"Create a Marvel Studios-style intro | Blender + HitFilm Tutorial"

Hey guys, welcome back to another video. We have been sent home from the office, so we are now working from home once again. In today's video, we're going to toss it over to Zach Allen, who you guys have seen before. He's the one that created that really cool hammer throw effect a while back. He's going to be covering a very highly requested effect for you guys today, so pay attention, have fun, and we'll see you all at the end of the video.
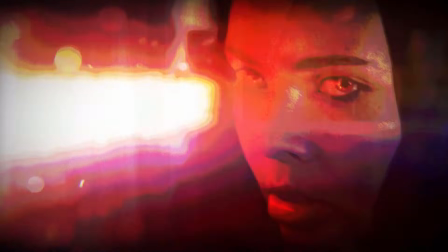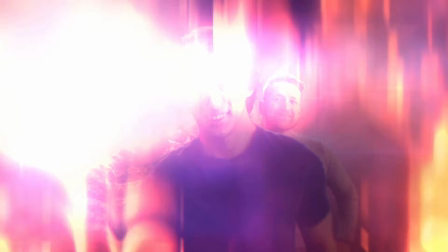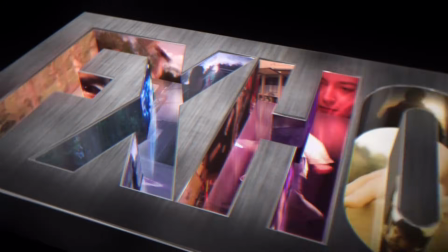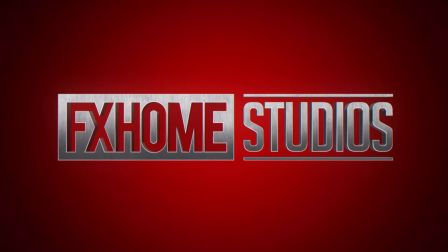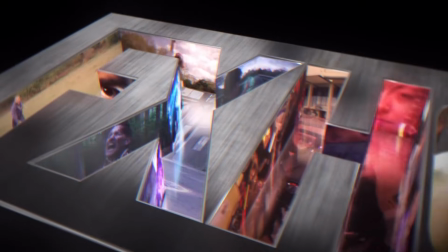58s
Hello everyone, I'm Zach Allen from the YouTube channel Zach Allen Productions.
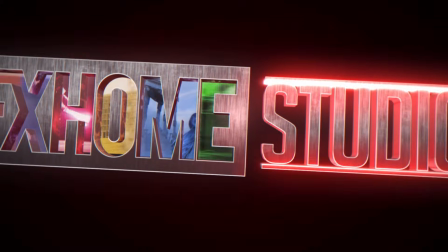63s
Today I will be showing you how to create a Marvel-style intro sequence using HitFilm Pro and Blender. This title sequence can be created in HitFilm Express, but requires the 3D Model Render add-on,
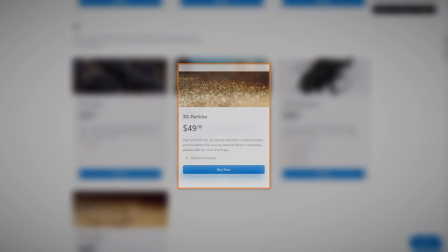75s
the 3D Particles add-on, and the VFX Lighting add-on.
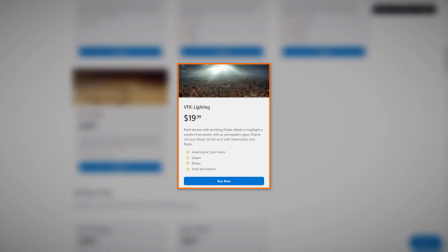79s
Other add-ons are also required to recreate my steps exactly, but aren't necessary to achieve similar results.
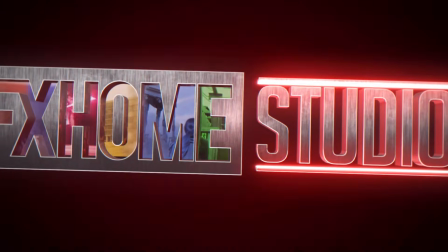86s
Because this title sequence is very complex, I won't be showing you every single step, making this project not suitable for beginners.
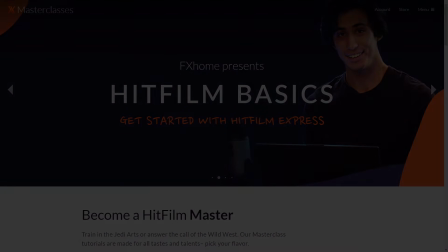94s
Down in the video description, you will find many links to various HitFilm and Blender tutorials to help you get more familiar with the techniques I will be using.
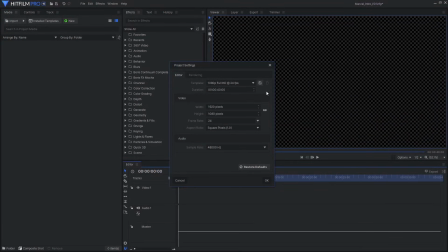103s
My project settings are 1080p at 24 frames per second, so if you are using a different resolution or frame rate, the position and timing values will have to be adjusted to achieve the same look.
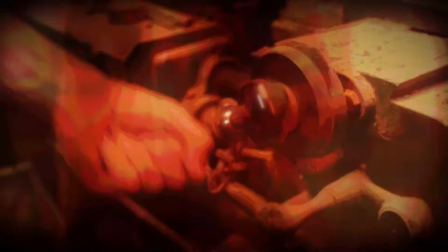114s
The first part of the title sequence is an intro with the appearance of flipping comic pages.
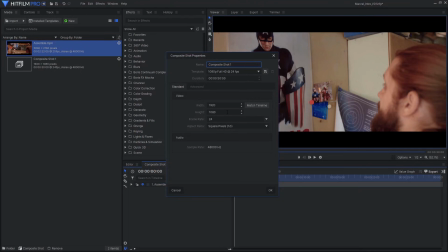119s
To create the comic pages, I exported single-frame image files from various FXhome projects.
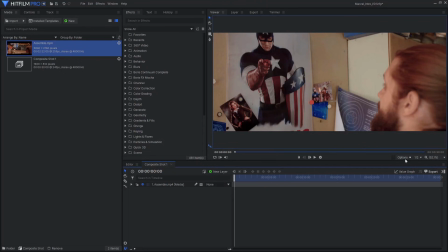125s
Most of these videos had a letterbox applied, so I changed the resolution of the comp to crop out the black bars.
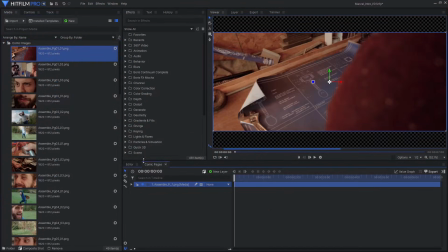131s
Once you have all of your comic images saved, drag them into a new composite shot in the order you want them to appear.
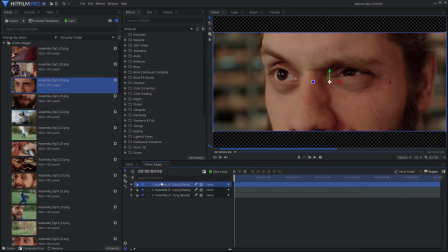138s
I'd recommend starting with just a few images, as the work done on them can be copied and pasted onto all the other images later.
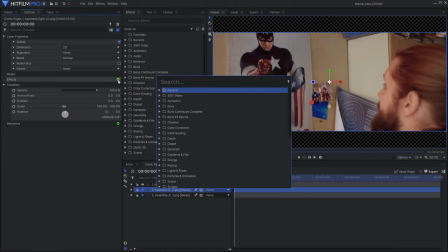146s
Choose an image with a good amount of detail and add the cartoon effect. Adjust the settings to your liking to create a comic page look.
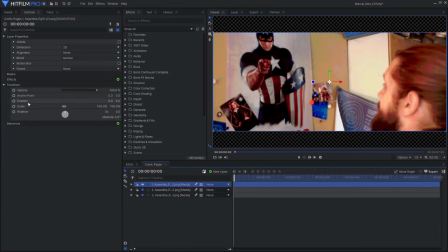157s
Copy and paste the effect onto the other images on the timeline. In my project, each image takes 4 frames to appear, so the first image only needs to last 4 frames. On the second image, animate the opacity to fade in from 0 to 100% over those 4 frames.
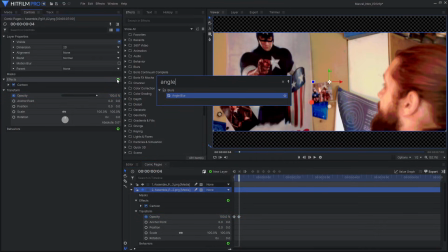177s
Next, add an angle blur effect and animate it to start strong and go down to 0.
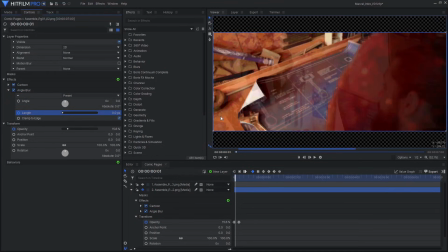182s
This will give the illusion that the comic page is moving instead of simply fading in.
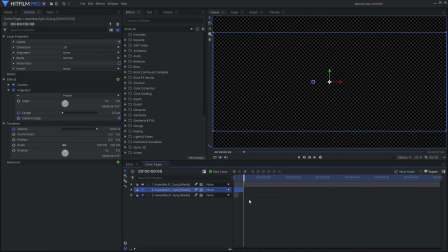189s
Every layer after the first one can then be trimmed to be 8 frames long, so the underlying image is still visible while the new image is fading in.
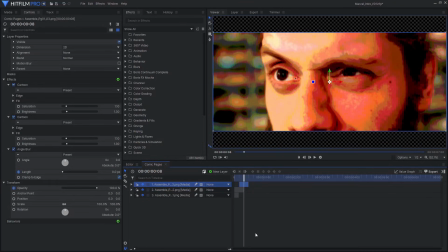197s
You can then copy and paste the attributes to apply the animation to the next image, and drag it on the timeline until it snaps to the edge of the previous layer.
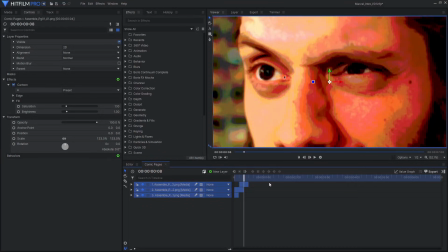206s
Also make sure that the images are filling the frame if they have been cropped.
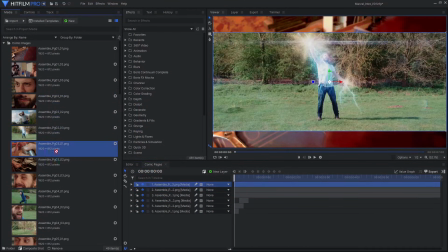210s
Once you have your animation in place, drag in every other comic image and stack them in the order you want them to appear in.
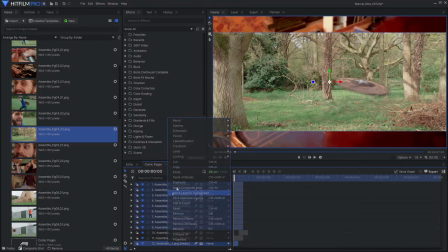217s
Trim all the layers to last only 8 frames, then copy the layer with the finished animation and scale adjustments,
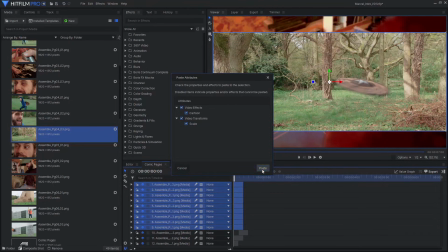223s
select all the other image layers, and paste the attributes. Shift the layers on the timeline so they start at the right time.
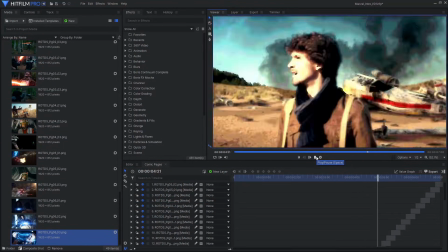232s
Once all of the layers are in place, one finishing touch to add some more detail is to create a new grade layer and add the halftone color effect.
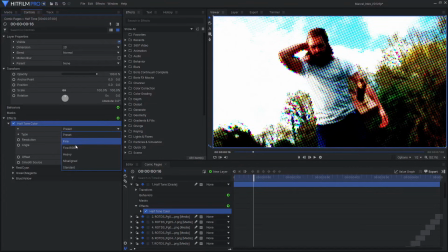242s
This effect gives the image the appearance of being a printed comic page.